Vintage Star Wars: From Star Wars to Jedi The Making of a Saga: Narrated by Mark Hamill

When we came to Jedi, I was able to redesign the monster, start from scratch. In the first film, the fact that he was walking and certain things, you know, demanded a certain type of creature. This way I was able to have more freedom in creating the creature and make him an even more interesting character than he would had originally been designed in the first film.
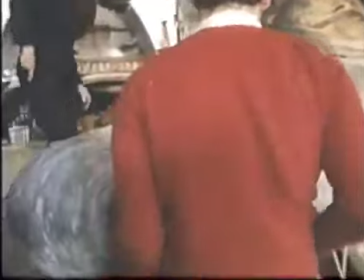[21:40]
Jabba needed a lot of help getting around. Finished, he weighed over 2,000 pounds.
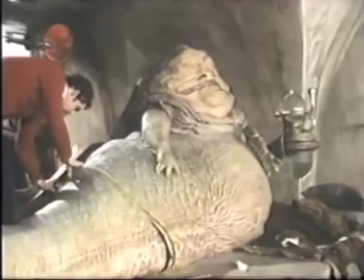[21:47]
He also needed help getting himself, not to mention his act, together.
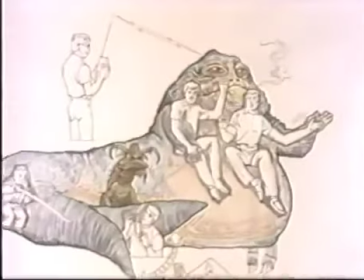[21:51]
Here's a working drawing of Jabba, showing where his heart and soul, his operators, were located.
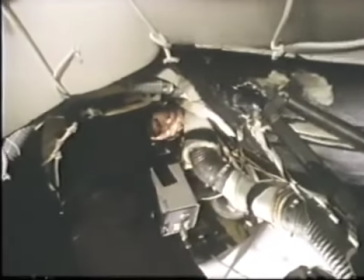[21:57]
I operate Jabba's right arm and the jaw of his mouth,
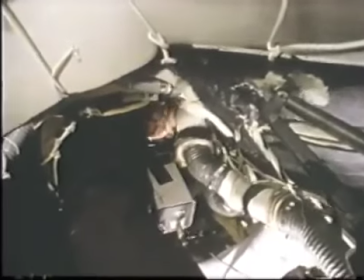[22:03]
and I do the voice at the moment to make the lip sync.
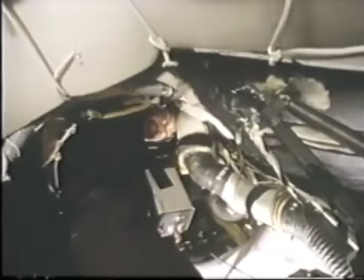[22:08]
And between Toby and myself, we do the body movements, the rocking of the whole figure.
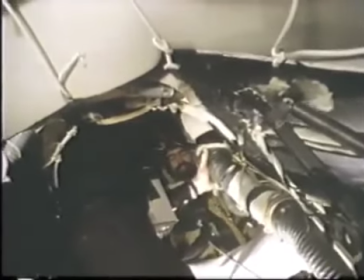[22:15]
And yeah, well, I'm the silent brain hemisphere. I do the left hand and the tongue, and that goes in here.
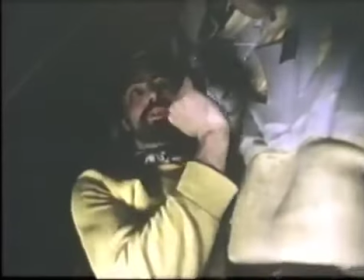[22:23]
And my right hand is free inside the head, and basically works this head control, tipping it left and right, front and back and up and down.
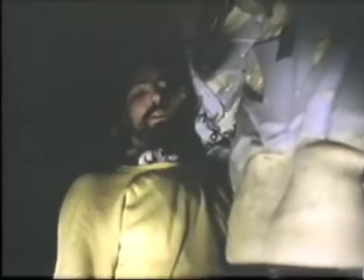[22:30]
I have one other control that can swivel the head, revolve it. And for certain shots, I have things like the tongue here, my hand goes.
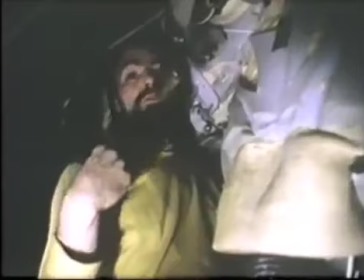[22:39]
I have a couple of cable controls that do snarls around the mouth.
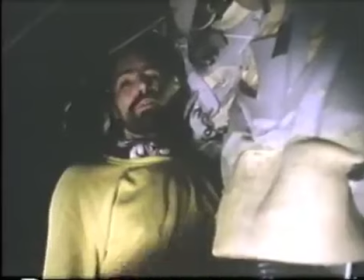[22:43]
And using my feet and the weight of my body, I share with David the job of actually moving the body about.
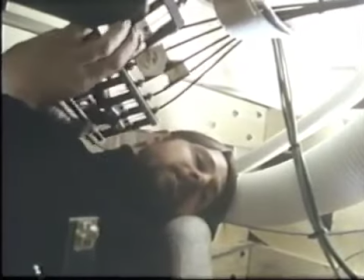[22:50]
These hand controls here, these two, operate the twitches around the corners of the mouth, middle of the mouth,
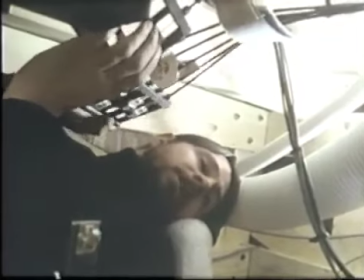[22:57]
lower jaw, and also the nostrils.
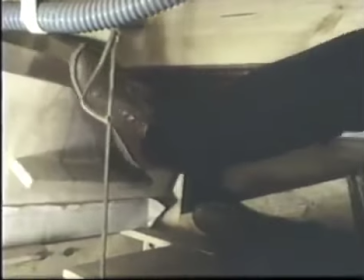[23:01]
And my feet work the bellows, which in turn works the respiratory system of the beast, the lungs.
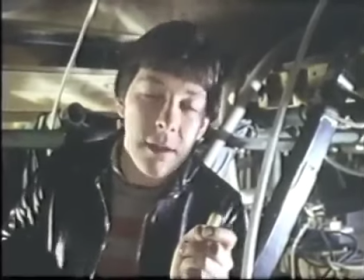[23:11]
The smoke from this cigar is for Jabba. When he smokes his pipe, I blow it up the tube and it trickles out of the corner of his mouth.
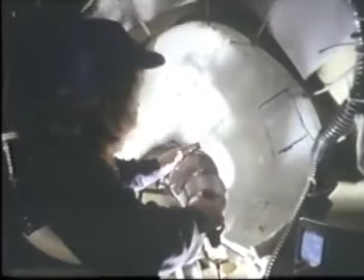[23:21]
If I was drinking port, it would be a perfect job. Now, this is the middle part of the tail, and this little bit is the little end piece, which,
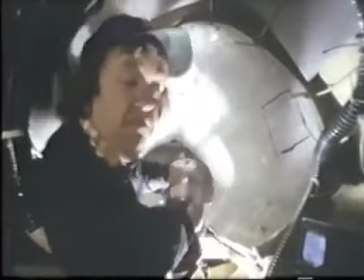[23:30]
the way I move it, depends on the mood he's in at the time.
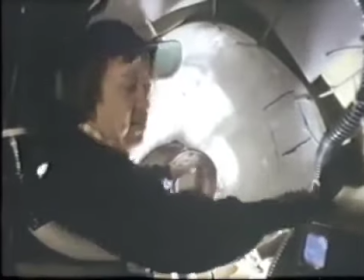[23:34]
If he's in a bit of an irritable mood, I just do the little flips, like you'd bang your fingers if you was losing your temper or impatient.
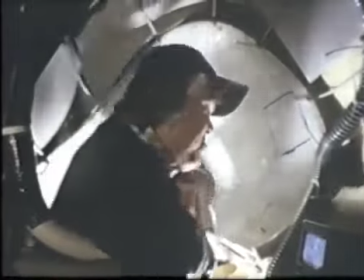[23:43]
Or if he's really losing his temper, just give it a good old thrash on, like that, or backwards and forwards.
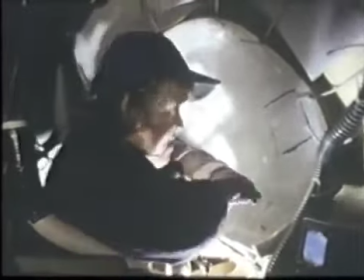[23:51]
And if he's in a lazy mood, you just keep it like that, nice, steady movement.
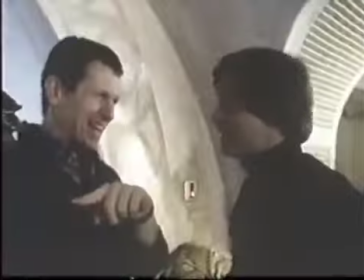[23:59] But I tell you, Jabba's getting very good. Is he? Yes, he's getting very good.
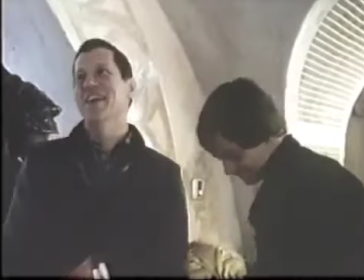[24:04] He's almost a star now. Oh, good. We have to be very nice to him.
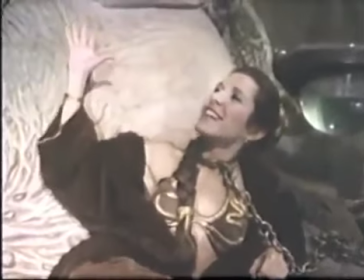[24:11] I like his tattoo. He is what he is, that's the thing. He doesn't pretend to be anything else.
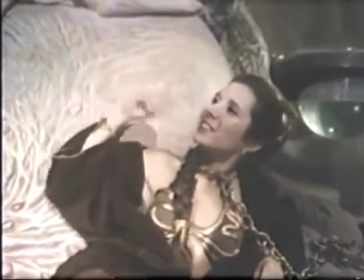[24:17] He doesn't feel the need to be charming or anything. He's just an unpretentious, very straightforward guy.
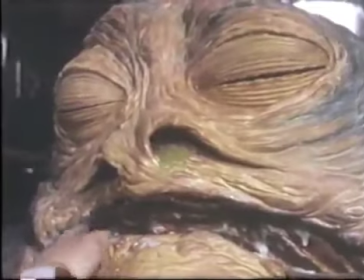[24:24] Can you munch your lips again, Dave?
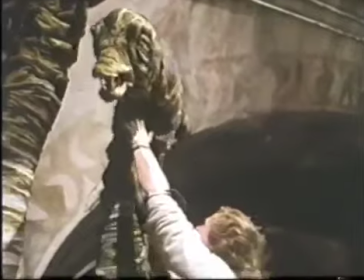[24:30] Lovely.
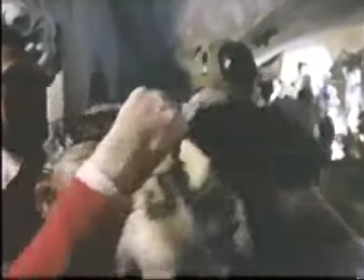[24:31]
10 puppeteers and 9 mime artists, along with 42 extras and 18 principals, supported by a crew of 90, worked almost a month to make this sequence.
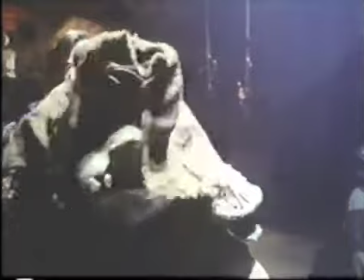[24:41]
Communication between the masked players, Jabba's hidden operators, and the rest of the cast and crew was a problem.
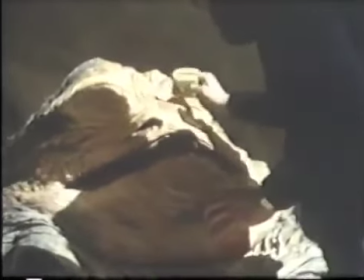[24:49]
A makeup person was assigned to Jabba full time. Relatively speaking, the rest of us required much less attention.
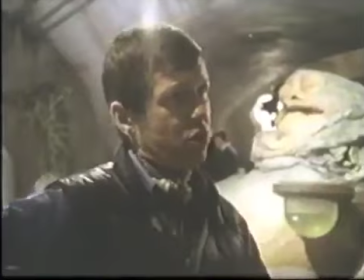[24:58] On the eye. He's now got the idea, so her rope is coming in very well.
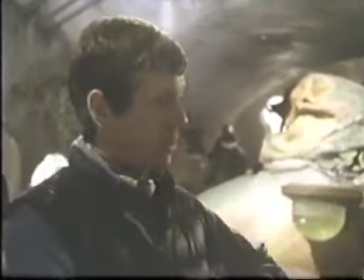[25:03] And on a shot of your two hands doing it without her in the background, and just some.
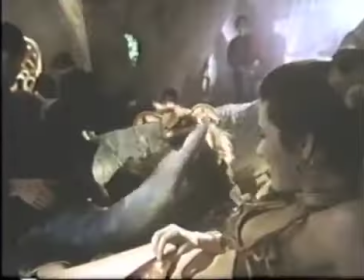[25:07] Hey, sweetheart, I like your threads. Sorry.
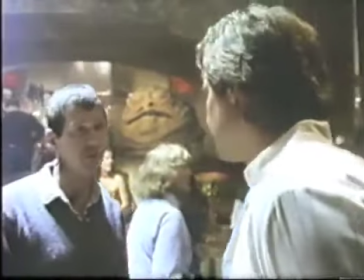[25:13] Yeah, I'll bring him in. You think that'll work that way? Yeah, I think it'll work very well. I'll do it without moving my mouth, so if you decide not to use it.
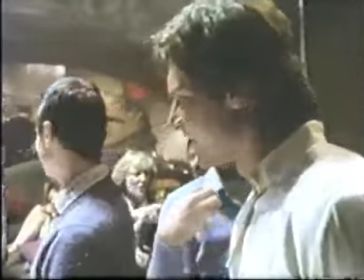[25:18] Red line, let's go. Settle down, please.
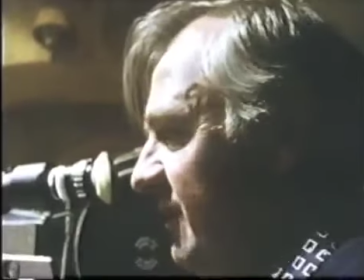[25:24] Sorry, matey, just a little foreground smoke, please.